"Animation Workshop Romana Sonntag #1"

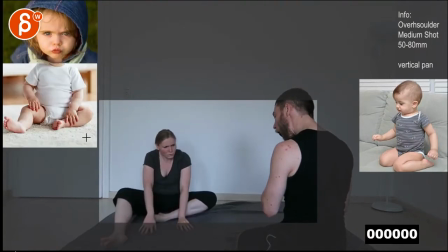0:03 All right. So this is very interesting to see. I like your referencing. There's some good offsets in the posing there. Funny faces too.
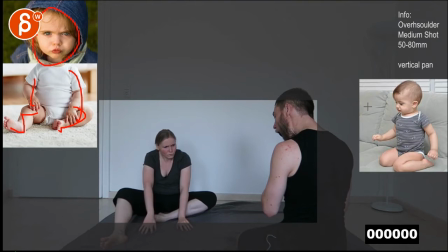0:16 So it's cute. I like this. I like that you have a pretty clear setup of what you want to do.
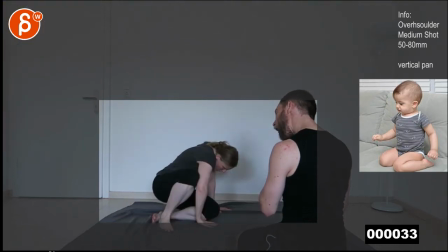0:24 Let me just play this.
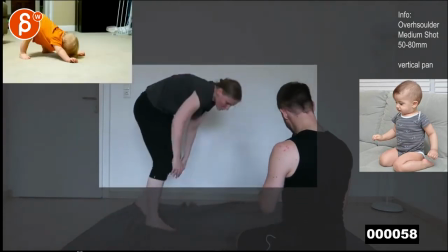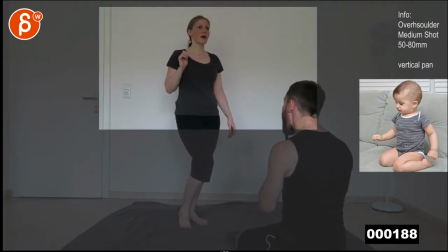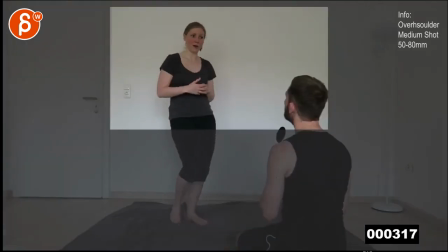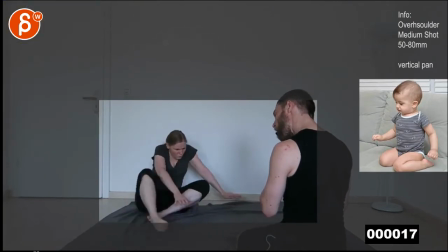0:42 So my question to you is going to be, what I like about this, this cracked me up. So you have to be careful that if you're going for, it's like,
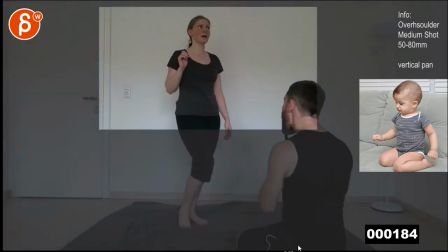0:57 basically, how far do you want to push the baby aspect and how far do you want to go into young kid aspect,
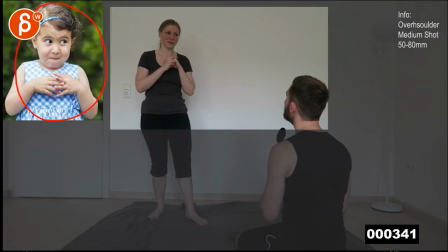1:06 right?
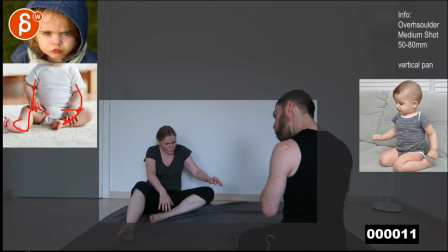1:07 Because babies like that, they're very, very not in control of their bodies.
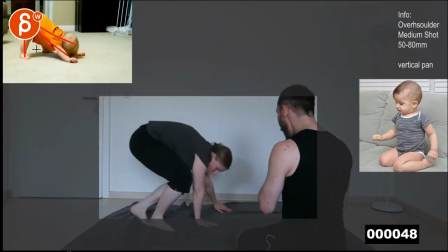1:15 And I think this is great. I love how the baby gets up like this. I would definitely push this, which could be really, really funny.
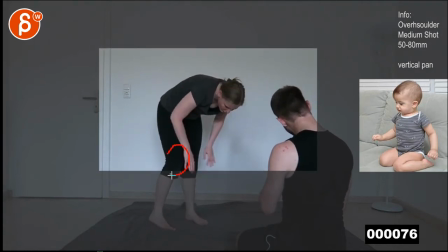1:24 But then once you go into this, I'm not sure if this, it's not like that this wouldn't happen,
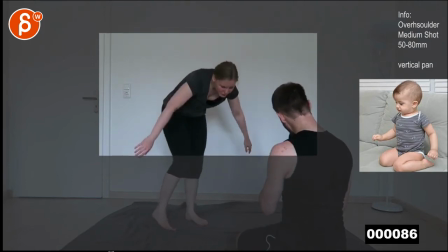1:31 that there wouldn't be in that much control, but the acting would be slightly different and pushed where it's just a bit more wobbly. So if a baby needs to get up like this, once you're up like that, I think there would be more,
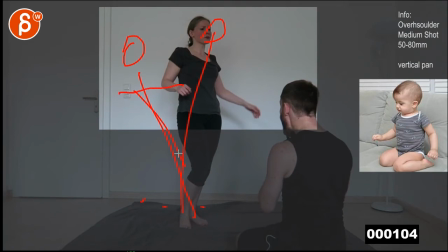1:44 whoa, whoa, like a couple steps left and right to get into the right balance, which I think could be a fun contrast of body-wise, I'm still a baby and I don't have that much control yet.
That I'm practiced.
Yet when they talk, they sound a lot more adult.
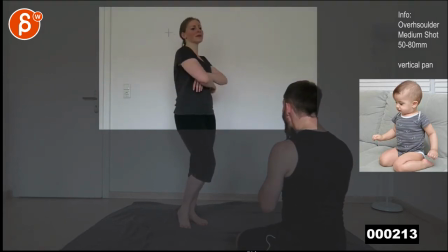2:03 So Ancient art of origami. even if you do something like this turn here, if the baby turns the body a bit in wide, that could also force another step, which then in turn again could force a little bit of whoa right and left off balance stuff.
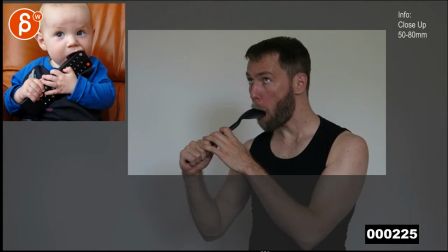2:22 But that really depends on how far you want to go. I think this is great.
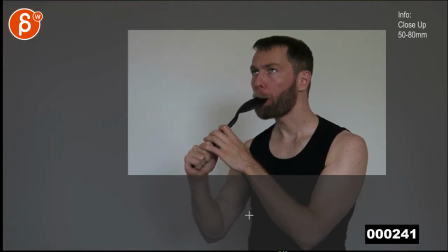2:27 I love this. Great stuff with the spoon. And that could be fine too.
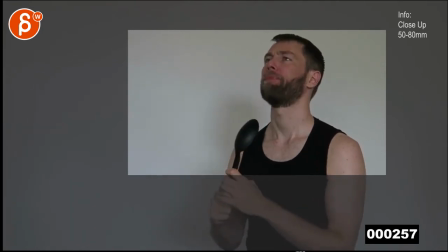2:33 And in this case, you could push it where if he goes back here, that it will go, if this that's your line right there. But if you go that move back with the head, it's gonna push the body slightly into off balance and then comes back forward again.
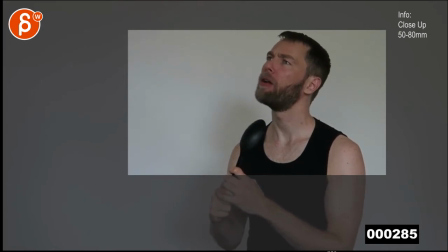2:49 So they're constantly fighting balance. So that wouldn't be as controlled. And probably just for silhouette, I would bring that stuff a bit lower so that the spoon is here. So you have a cleaner separation of prop and body parts, especially coloring.
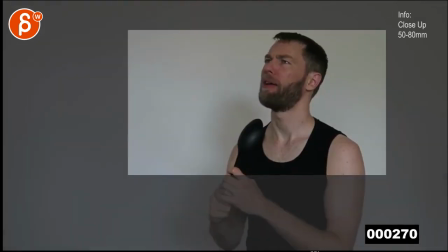3:05 But I know your color is going to be different, but I would still separate it a bit more. And I mean, you can also then put the spoon out for balance so that as it goes back, the arms go forward with the spoon and that brings the body back again.
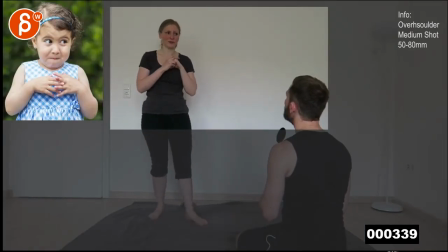3:18 And the reason why, what prompted my thought process in terms of baby versus kid is that this gets just a bit more adult in terms of acting, which I think is fine. You just have to be careful that there's just something that I really, really like about this.
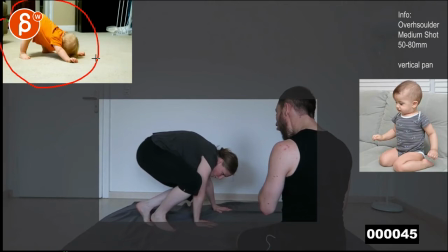3:38 And again, this is very subjective. This is all up to you. If you're going like this, which would be such a fun and visually interesting way of getting up,
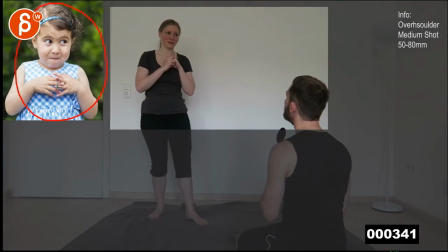3:46 then I'd be careful when you go from this to this, where this seems, especially how the fingers interconnect, much more in control. So you're getting a bit out of that crazy baby state.
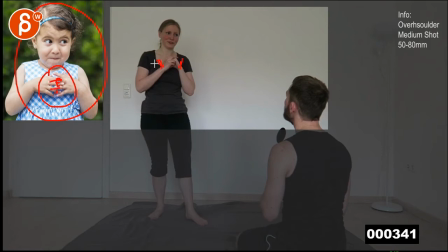3:59 But you can get into this by having the hands out and then kind of slap and clap into place and then have the fingers. You can always get into this pose in a messy way to stay baby-like.